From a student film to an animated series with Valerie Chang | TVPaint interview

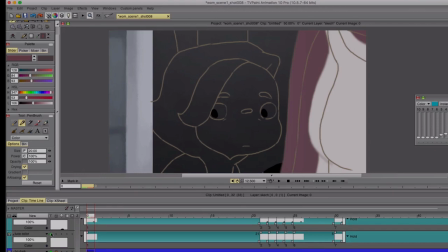12:20 This one is pretty close, not exactly, but pretty close to the final shot.
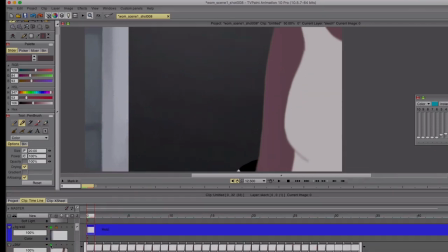12:25 And the easy part about this film is that the line art is on one layer, instead of having multiple layers like you saw with the first film, in which the characters are constructed out of different layers,
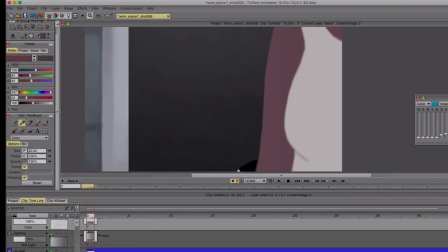12:36 because they're all done without line art. And this one was easier in that sense, because you only had to have one layer instead of a whole other layers. But the downside was with line art is that you have to work very clean. because it's not drawn very clean you can see mistakes and
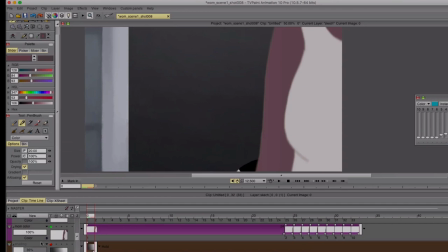12:54 with the graduation film with that style it was very forgiving in a sense if you did not draw a perfect line it was fine because it was drawn
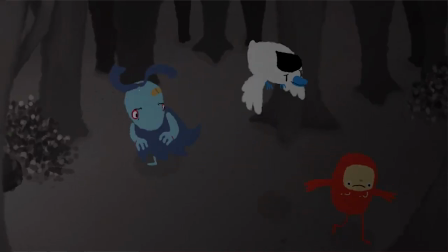13:02 with a brush and it has this jittery effect which has this little hand-drawn look to it whereas
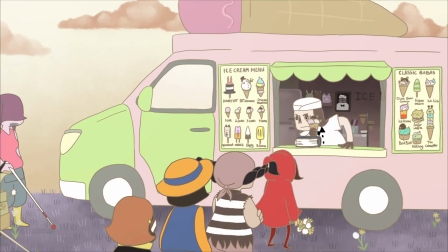13:08 with this film everything had to be very straight lines and everything had to be drawn very clean,
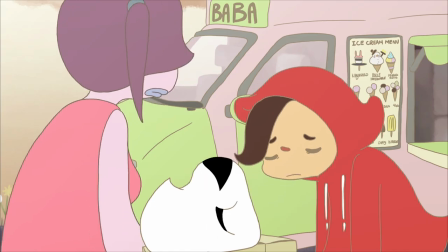13:14 which is why both had their own advantages and disadvantages in my opinion.
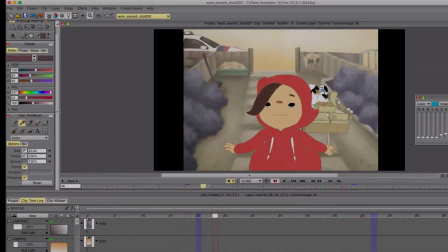13:21 Yeah, for this film we worked with cleaners and colorists, people that color the animation, and it was easier for them with line art. Whereas with the other style we worked with a brush, so you would color right away, you would skip a phase, the line art phase,
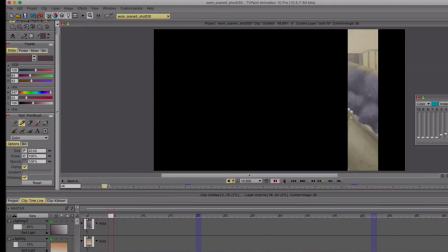13:38 and you wouldn't have to, you don't need colorists or cleaners for that one. To direct a film, so when I graduated, I also had some people helping out.
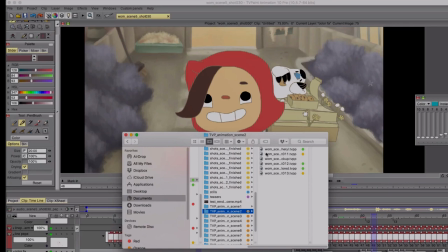13:47 I had one intern and one other person that also helped with the animation.
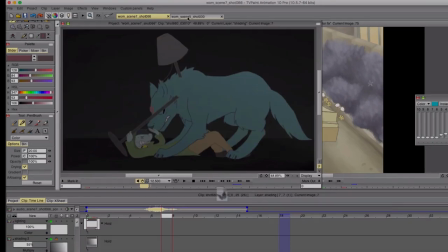13:53 I think it was good to have that experience. And with this film, I tried to be a little bit more prepared.
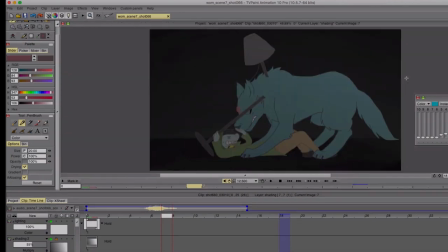14:02 So I prepared the reference files, everything, the backgrounds,
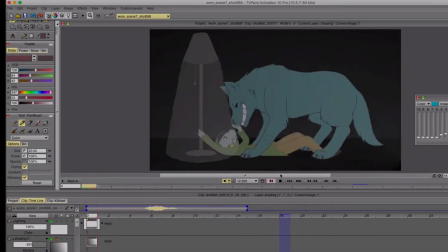14:05 everything was ready to go for the production. and I think it was good to have the experience to understand what
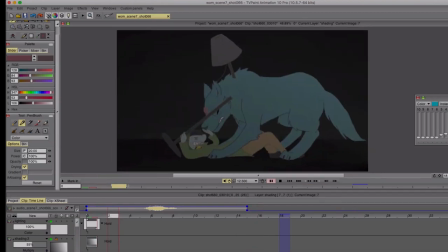14:13 you need to have when you work in a team and even from this film I would also approach some things differently like be
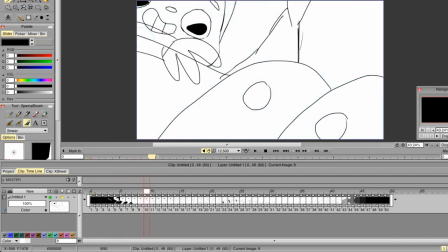14:20 sometimes they they need even the smallest references like the bag of the mother
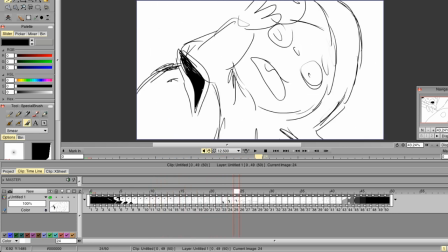14:24 or what the bread looks like and those kind of things are
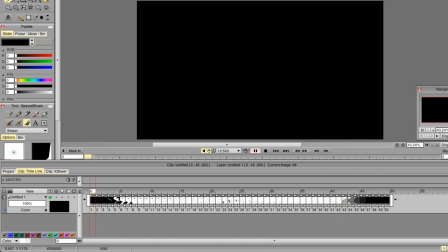14:29 also a thing you have to prepare for the animators and because it's a small theme we worked with it was easier because you can just guide them through
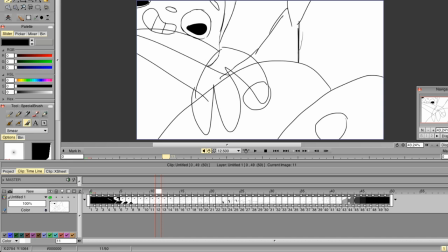14:38 and if they have questions they can come to you. With a bigger team I would imagine it's a little bit more difficult and you have but obviously would have
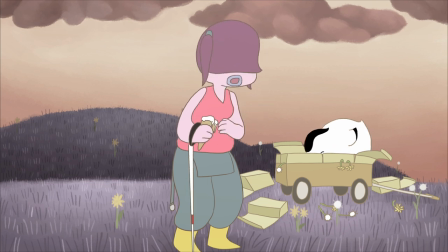14:45 more people helping out to make sure everything in the pipeline goes goes right.
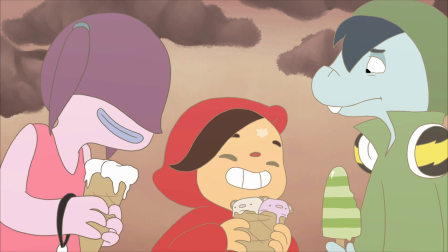14:52 But because the team was like seven, six people in total overall they didn't work all at the same time.
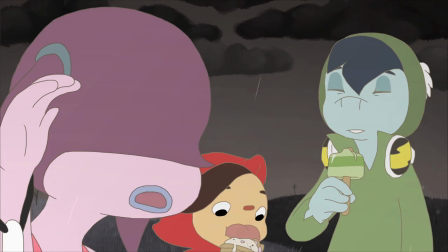15:01 It was matchable in that in that sense. But here you can see the movement in the background as well.
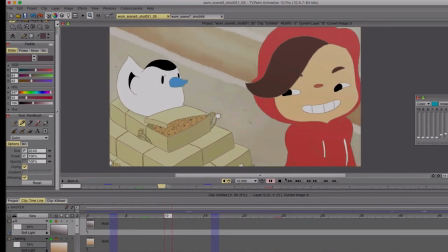15:06 So the characters are walking and I cheated. Usually, normal people would do this in After Effects. I did this in TV paint. So the background is frame animation, as you can see.
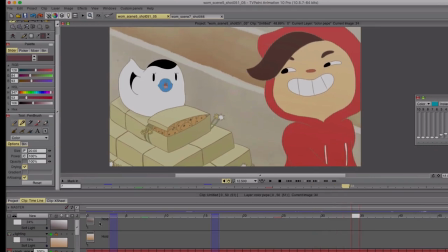15:19 I just moved the... I made a really big background, and I just moved it. That's how I got the movement look. But yeah, the idea for Pepe Loop... So I made the graduation film, and then I made the short film, which is both based on the same characters and the same universe.
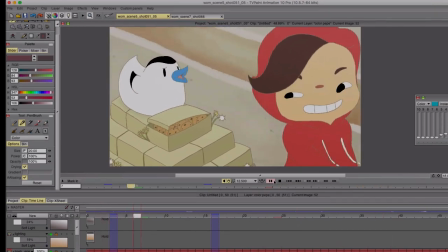15:35 Even if they look different, it's the same. And currently I'm working on developing an animated series with the same characters.
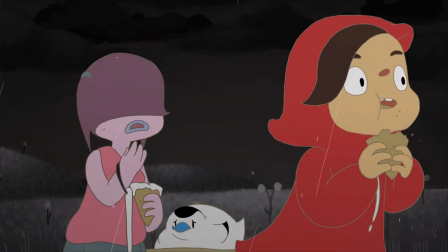15:43 And as I mentioned, I wrote multiple stories for these characters. And I would love to tell them.
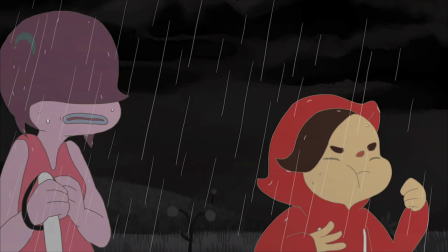15:49 And I think an animated series is a great way to present those and explore more of the world as well as the characters.
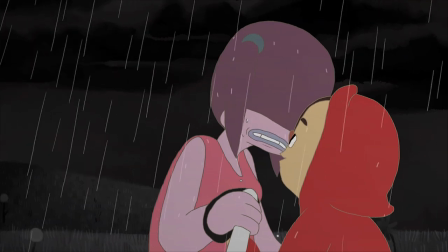15:55 I'm open, whether it's for TV or online, I'm open to both.
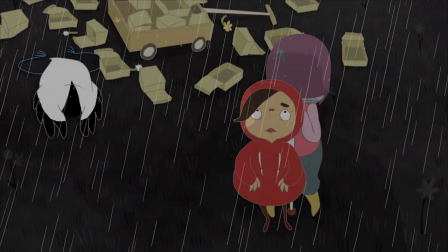16:00 But I do have to say my main focus right now is TV. if we could find someone who's interested for an online service. It would be interesting as well, since we are moving from TV to online a lot. People are watching both.
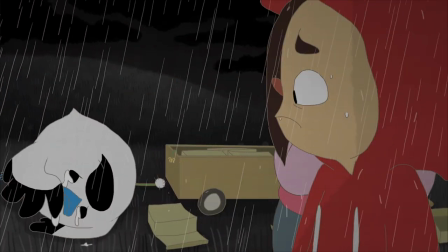16:14 If you're interested in making your own films, I think you should go for it.